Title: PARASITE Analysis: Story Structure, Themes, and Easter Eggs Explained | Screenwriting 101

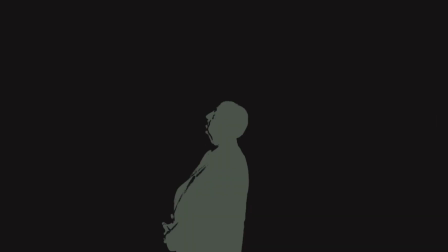(8:09)
Now, Alfred Hitchcock had this great quote about the difference between surprise and suspense,
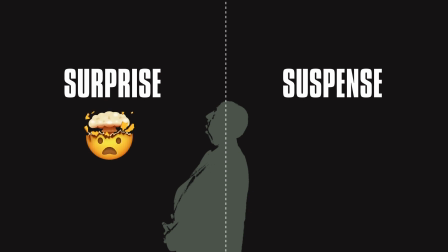(8:14)
with surprise being the audience's shocking experience of a bomb exploding when they didn't know there was a bomb in the first place. Suspense, on the other hand, is defined as the audience knowing about the bomb the whole time and feeling tension as the characters walk around while the bomb might explode at any second.
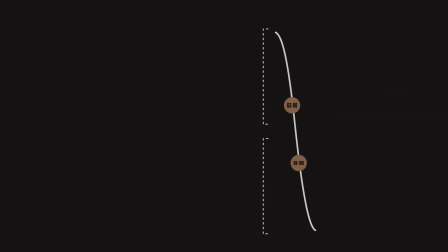(8:29)
This is exactly how Parasite divides up the two sections of the roll downhill. First, we get about 17 minutes of extreme surprise, followed by 20 or so minutes of insane suspense. In the first section, from minutes 63 to 80, the doorbell rings, and to the Kim's surprise, it's Moon Gwang, the ex-housekeeper.
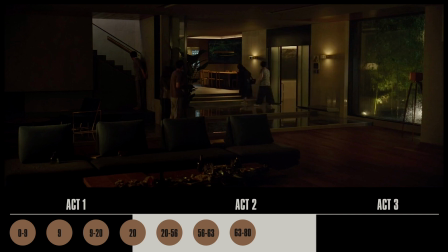(8:46)
The family reluctantly lets her in, and she leads them downstairs to the basement, revealing what I personally consider to be one of the craziest midpoint twists ever,
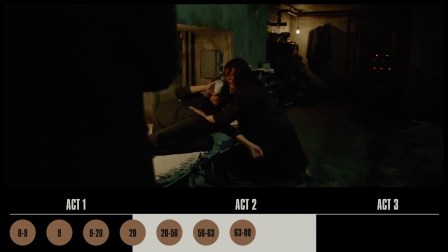(8:54)
that there's a secret bomb shelter underneath the Park's house where Moon Gwang's own husband has been living for 4 years and hiding from dangerous loan sharks.
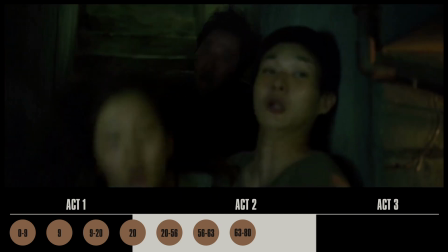(9:03)
Recognizing fellow parasites when she sees them,
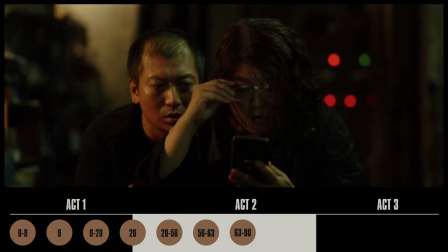(9:05)
Moon Gwang catches on to the Kim family's elaborate con and flips the script on them by recording evidence on her phone and holding the whole family hostage.
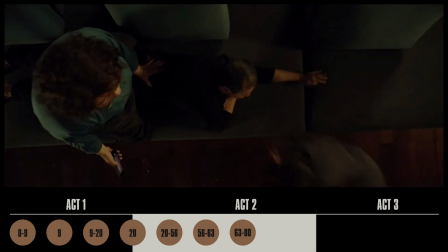(9:13)
Desperate, the Kims fight back, and just as they manage to delete the damning evidence,
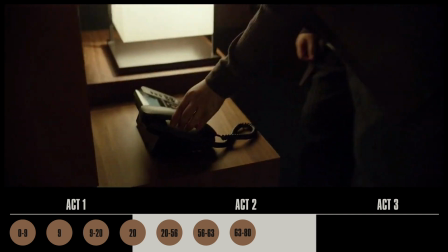(9:17)
the situation gets even worse as the Parks call to say that they're canceling their vacation due to rain and coming home in less than 10 minutes.
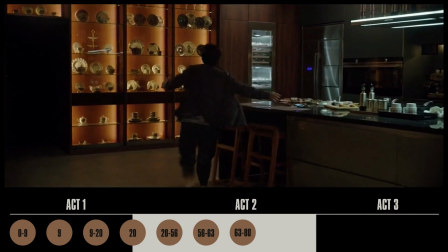(9:25)
That is, of course, a very bad surprise, and it sets off a flurry of frantic action as Chung-suk scrambles to cook dinner while the
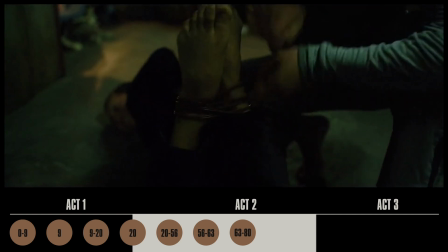(9:31)
rest of the family cleans and hogties Moon-gwang and her husband to keep them silent in the basement.
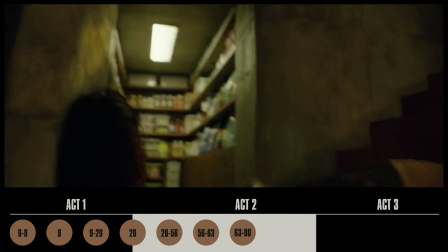(9:36)
In the struggle, Moon-gwang gets kicked down the stairs, suffering a fatal blow to the head as the Parks return home and the Kim family scrambles into hiding spots all around the house.
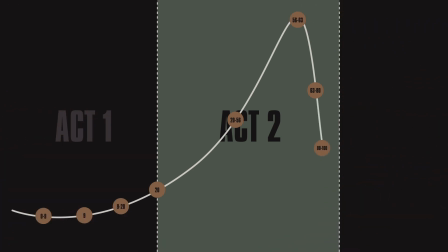(9:45)
And with the stage now set, we move into the next section from minutes 80 to 100, which is all about suspense,
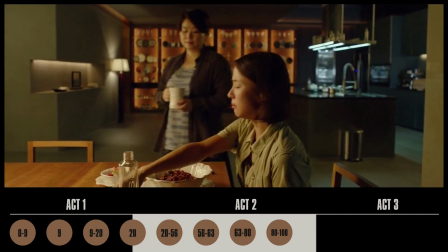(9:51)
as the audience now knows there's a Hitchcockian bomb in the house that could potentially explode at any minute.
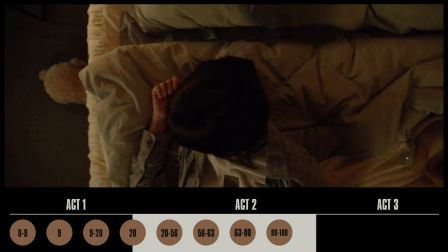(9:57)
Hiding under beds, tables, and the actual floor,
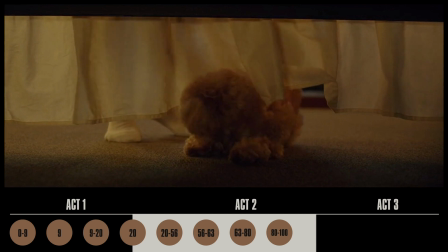(9:59)
the Kim family stays frozen and silent as they now listen to their victims walk around and learn new information about them.
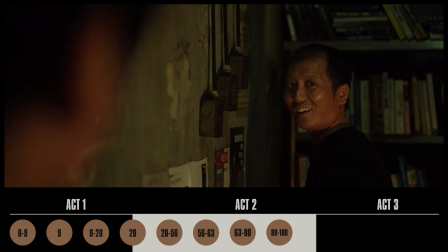(10:06)
First, Ki-taek learns that the housekeeper's husband is creepily obsessed with Mr. Park, idolizing him like a god for keeping him fed and sheltered all these years.
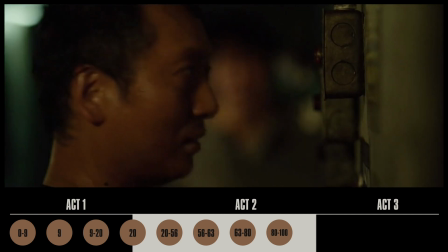(10:15)
He even communicates secret messages to the family in Morse code by flickering the lights on and off in their house.
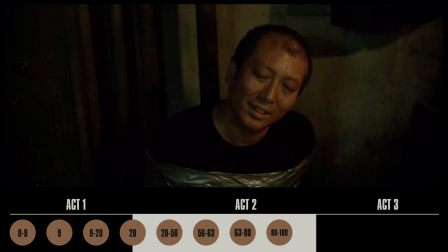(10:20)
Super creepy. Once again, we see Ki-taek's theme of having a plan.
앞으로 어떡하려고 그래?
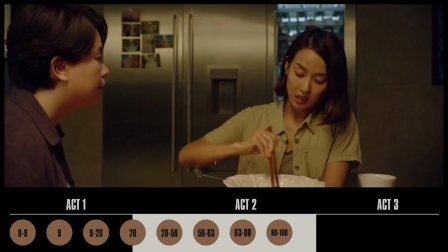(10:26) 당신 계획도 없지?
While back upstairs, Chung-suk learns the story of why little Da-song needs an art teacher in the first place.
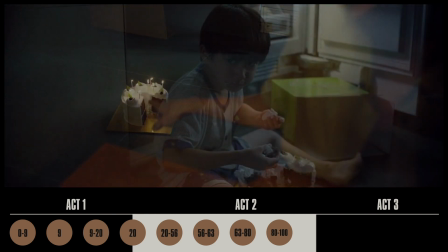(10:34)
It's a form of trauma therapy resulting from an incident in first grade where he saw Moon-gwang's husband in the house and thought he was a ghost.
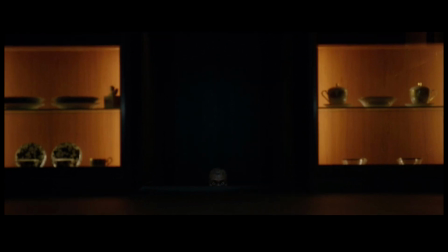(10:42)
By the way, two little details I really love. Look at how this composition visually shows off how the rich feel about the poor. In Bong Joon-ho's universe, the rich literally view the poor as scary ghosts hiding in the basement that they don't ever want to see.
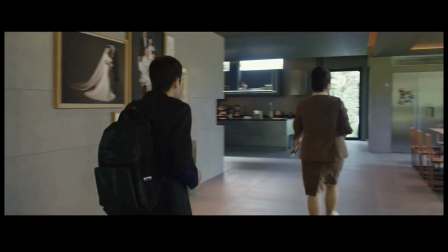(10:55)
Also, notice how earlier in the film there were only 8 chairs at the dinner table representing the Park family and all of their parasites,
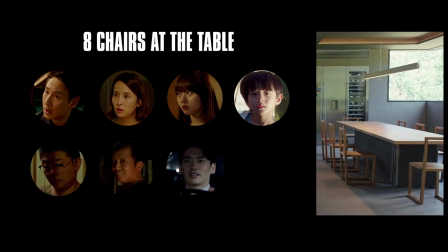(11:02)
who at the time were Moon-gwang and her husband downstairs, the chauffeur, and of course Ki-woo, who was just at the time getting hired.
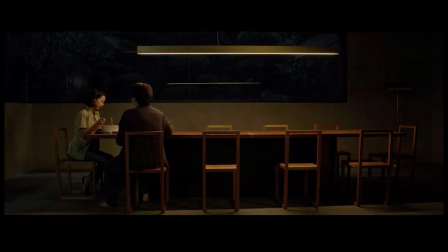(11:08)
But now there are 10 seats at the dinner table because more parasites have latched on.
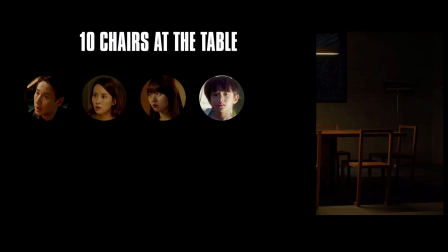(11:13)
The chairs now represent the full Park family, the full Kim family, and Moon-gwang and her husband.
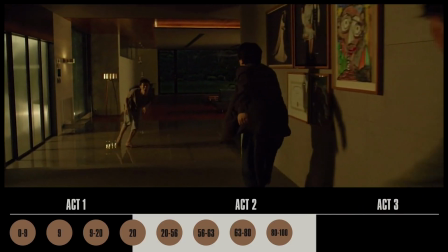(11:18)
I mean, that's just come on. Trying to quietly escape, the Kim family is forced to hide under the living room table while Mr. and Mrs. Park
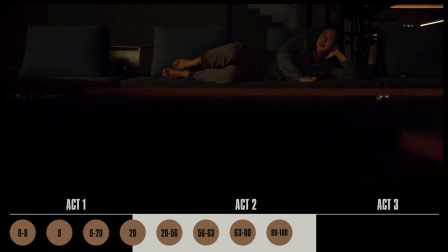(11:26)
inconveniently decide to sleep on the couch right in front of them in order to watch Da-song while he camps outside.
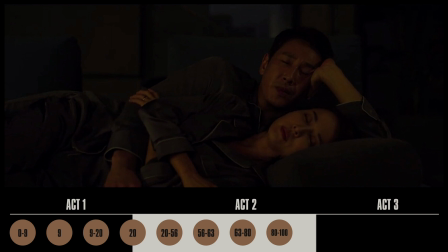(11:31)
In this moment, Ki-taek is forced to sit and listen while the Parks talk about how bad he smells,
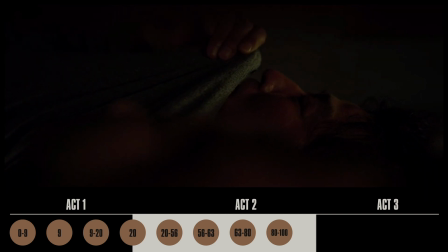(11:36)
a view they share about all poor people, and after a few beats of unbearable suspense,
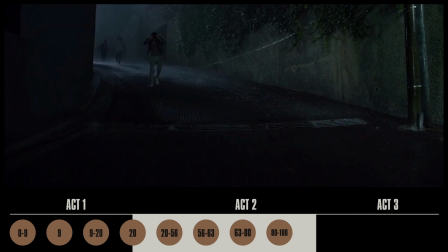(11:41)
the Kims finally escape and run all the way down to the lowest rung of society,
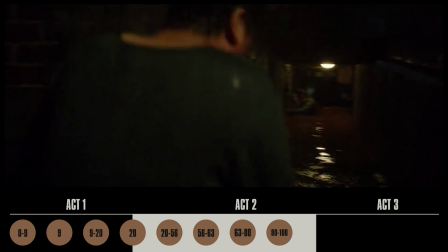(11:46)
where they discover their house and possessions have all been flooded by the rain and destroyed.
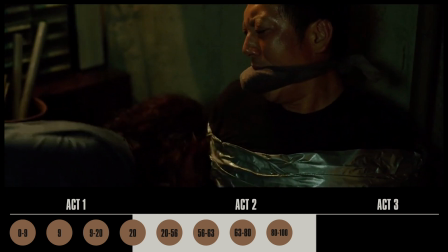(11:51)
We get a quick check-in with the cosmic villain as Moon-gwang unties her husband and dies, leading us right into the end of Act 2 at minute 100. At this point, the Kim family has lost everything.
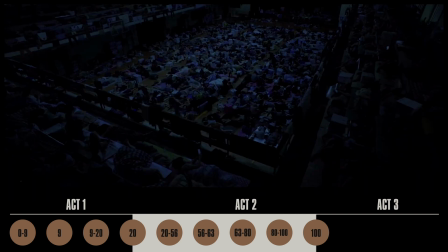(12:02)
Their home is destroyed, they've accidentally become murderers, and Ki-taek has finally lost faith in his core belief of always having a plan.
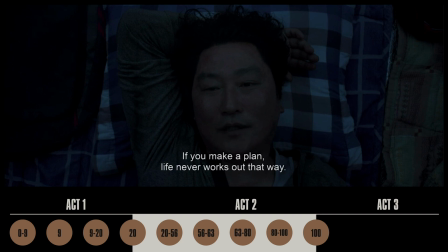(12:10) 계획을 하면 반드시 계획대로 안 되거든, 인생이.
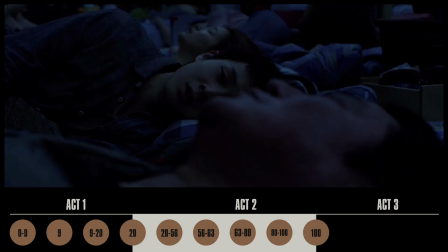(12:15)
In this moment, Ki-woo makes a decision, the one decision he never would have made at the beginning of the film,
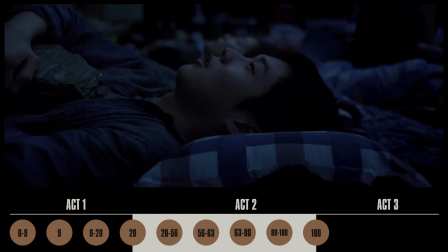(12:21)
to murder Moon-gwang's husband and complete his transformation into a true rich person, ruthless,
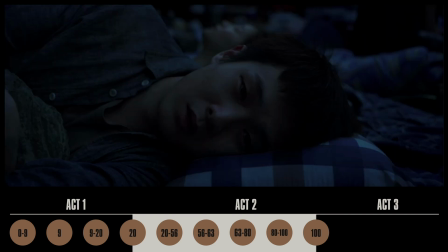(12:27)
uncaring, and willing to do whatever it takes to protect his wealth.
제가 책임질게요.
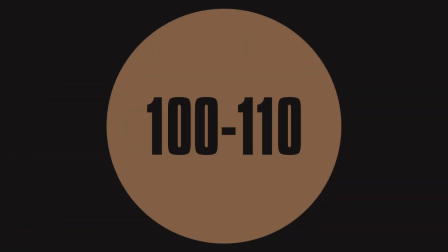(12:33)
Act 3 begins with a 10-minute segment from 100 to 110 in which the Kims help Mrs. Park prepare a surprise birthday party for Da-song.
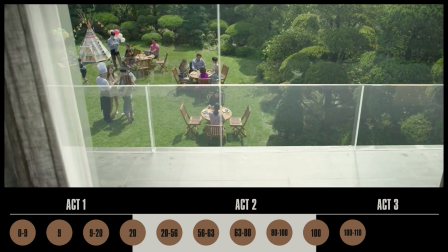(12:41)
Back in action, the heist crew each plays their unique role, and Ki-woo brings out his murder weapon, the Scholar's Rock,
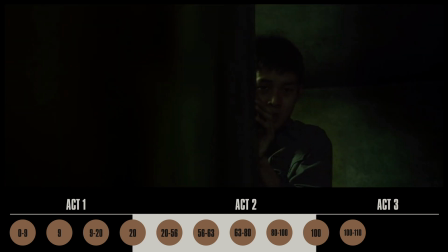(12:48)
which will now finally fulfill its true purpose of bringing material wealth to the Kim family.
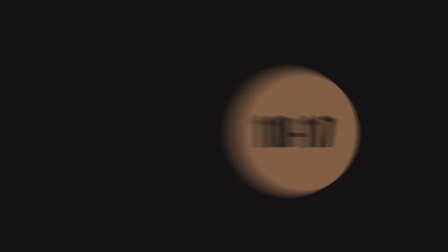(12:53)
And with the dominoes set up to fall, it's time for the main event at minute 110, the climax,
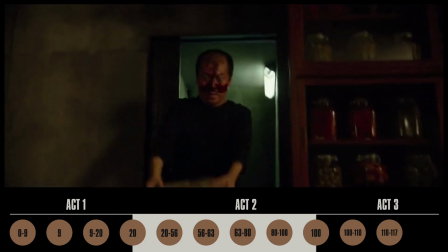(12:59)
in which Moon-gwang's husband turns the tables on Ki-woo, bashing him in the head with the Scholar's Rock and emerging into the sunlight,
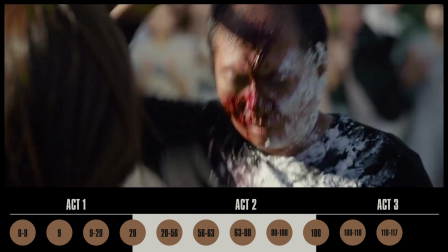(13:05)
where he stabs Ki-young in the heart and attacks Chung-suk, who he knows killed his wife.
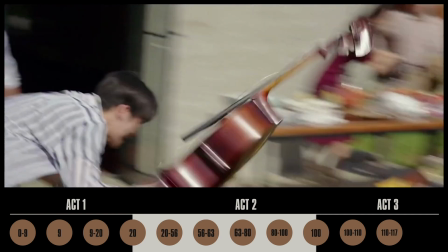(13:10)
Okay, so this is my favorite scene because in 60 seconds, every new shot pays off a different theme or character arc in this kind of swirling domino effect.
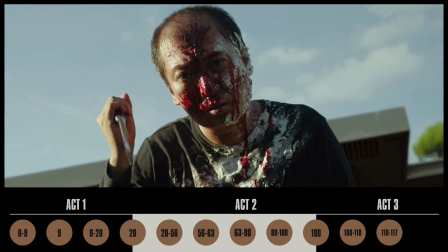(13:18)
First, Da-song sees the ghost from his first grade trauma and passes out,
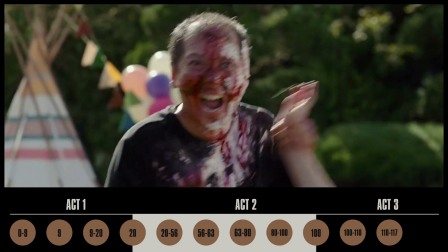(13:23)
representing that idea that the rich are suddenly now being forced to see the poor out in the open, and it's terrifying to them.
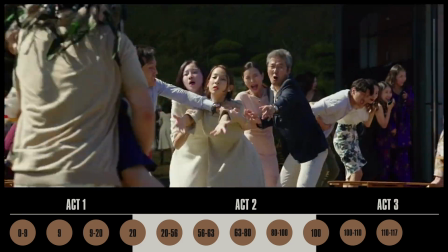(13:29)
This causes Mr. Park to panic and ignore all the suffering poor people as he scrambles to get his fainting son to the hospital,
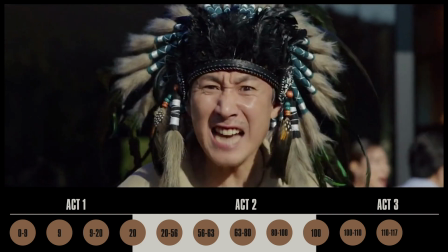(13:36)
again exemplifying the rich ignoring the suffering of the poor in order to protect their own kind.
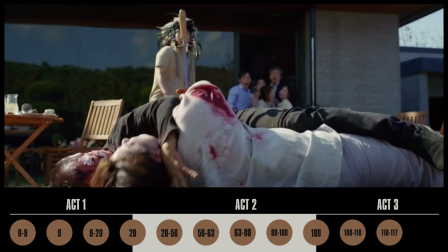(13:41)
Then, just as Chung-suk kills her attacker, Mr. Park goes for the Lexus keys and gets a whiff of poor person smell, which causes him to gag.
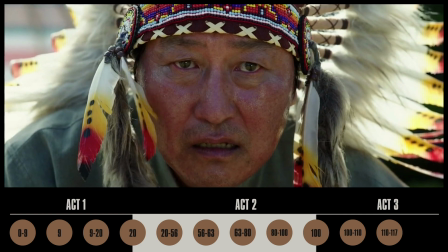(13:49)
This, of course, catches the attention of Ki-taek, who's fed up with being treated as less than human by the rich.
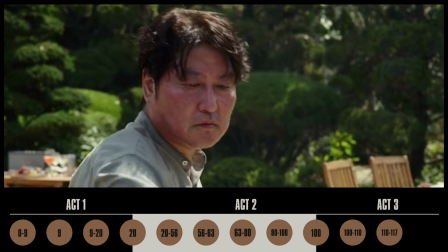(13:55)
He stabs Mr. Park in the heart, signaling that when a class of people is ignored for long enough, they'll eventually snap and rise up against their oppressors.
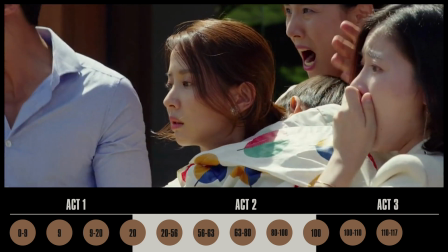(14:03)
But my favorite shot is this reaction of Mrs. Park, who has no emotion about her husband being stabbed right in front of her.
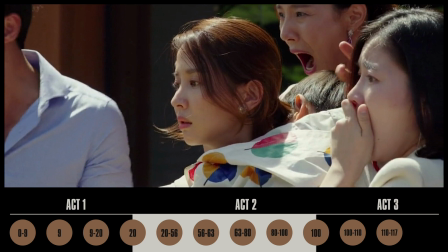(14:10)
It's like Bong Joon-ho is turning the camera around to remind us, hey, by the way, the rich don't love each other either.
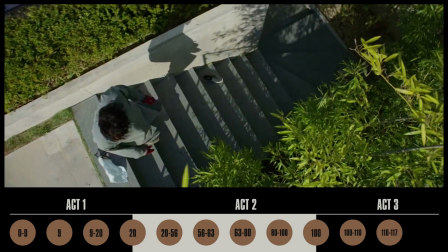(14:16)
With nowhere to run, Ki-taek goes with the only option he has and escapes to the basement bunker, replacing Moon-gwang's husband as the house's new parasite.
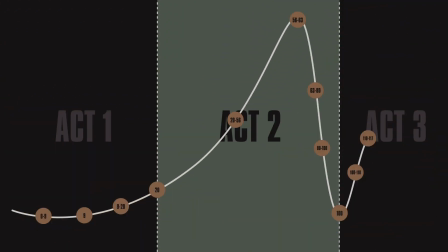(14:24)
Frankly, the movie would already be Oscar-worthy if it ended right there, but Parasite really tears away from the pack in its last 11 minutes.
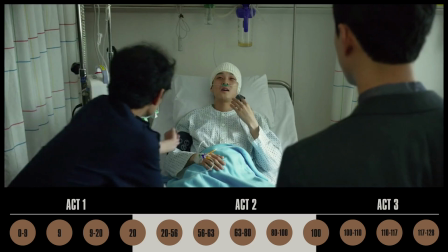(14:32)
Waking up in the hospital, Ki-woo learns that his sister is dead and his father has disappeared.
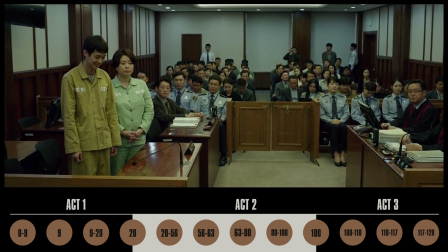(14:37)
Together, he and his mom return to the bottom rung of the social ladder.
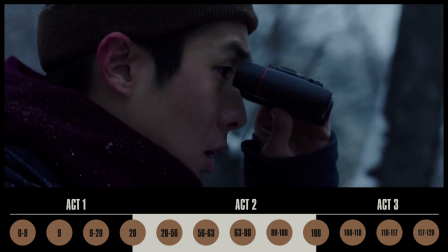(14:41)
Vowing to rescue his father, he goes back to the Parasite house and sees a message from Ki-taek in Morse code confirming that he is in fact still alive.
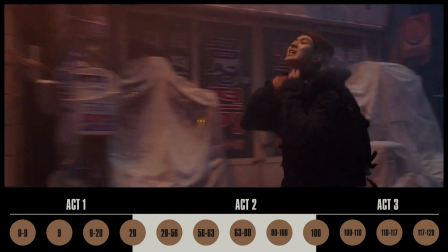(14:49)
Ki-woo follows through with his promise. He grows up, goes to college, gets filthy rich, and comes back to buy the house,
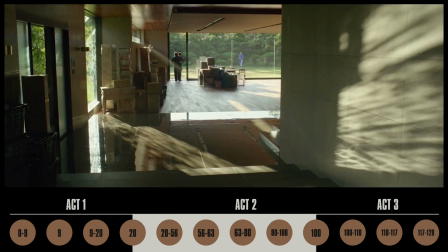(14:55)
finally reuniting with his dad and bringing wealth and happiness to the family, until we realize it was all a fantasy and never actually happened.
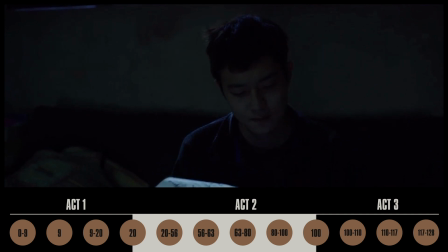(15:03)
As the screen fades to black, the writers leave us sitting there with a question. Should Ki-woo dare to make another plan, or should the lower class just accept that they'll never break free of the social order?
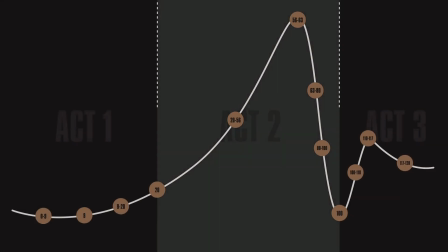(15:13)
And that's it. Parasite in 3 acts. Watching this movie is honestly like watching Michael Jordan in the 90s.
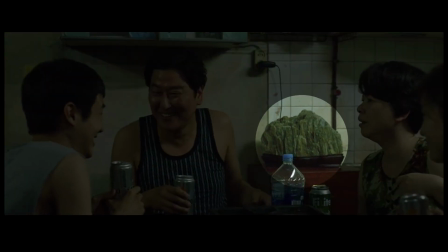(15:20)
As writers know, it's hard enough to land one theme successfully, and yet Parasite somehow manages to weave together 5 or 6 and still make funny callback jokes.
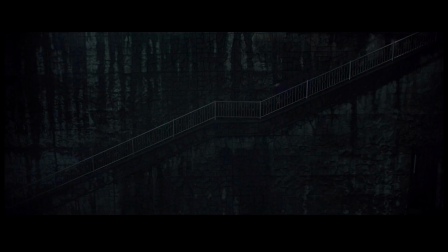(15:28)
It's a film that's completely in control of what it wants to say, and I'd say it's essential viewing for anyone trying to educate themselves about how to write a great story.
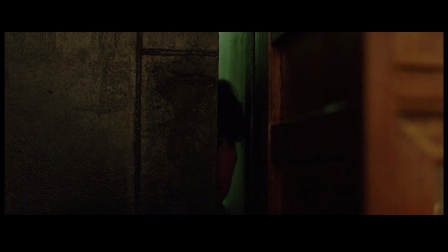(15:37)
Obviously, I love to study this stuff, so please do leave your own analyses down below in the comments,
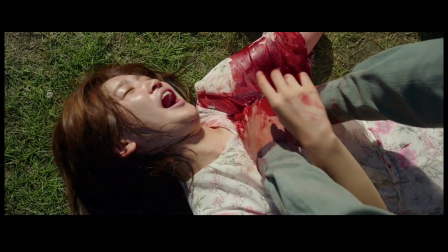(15:41)
and feel free to like and subscribe for more breakdowns of movies in the 3-act model and beyond. Thanks for watching, and we'll see you next time on ClassAct.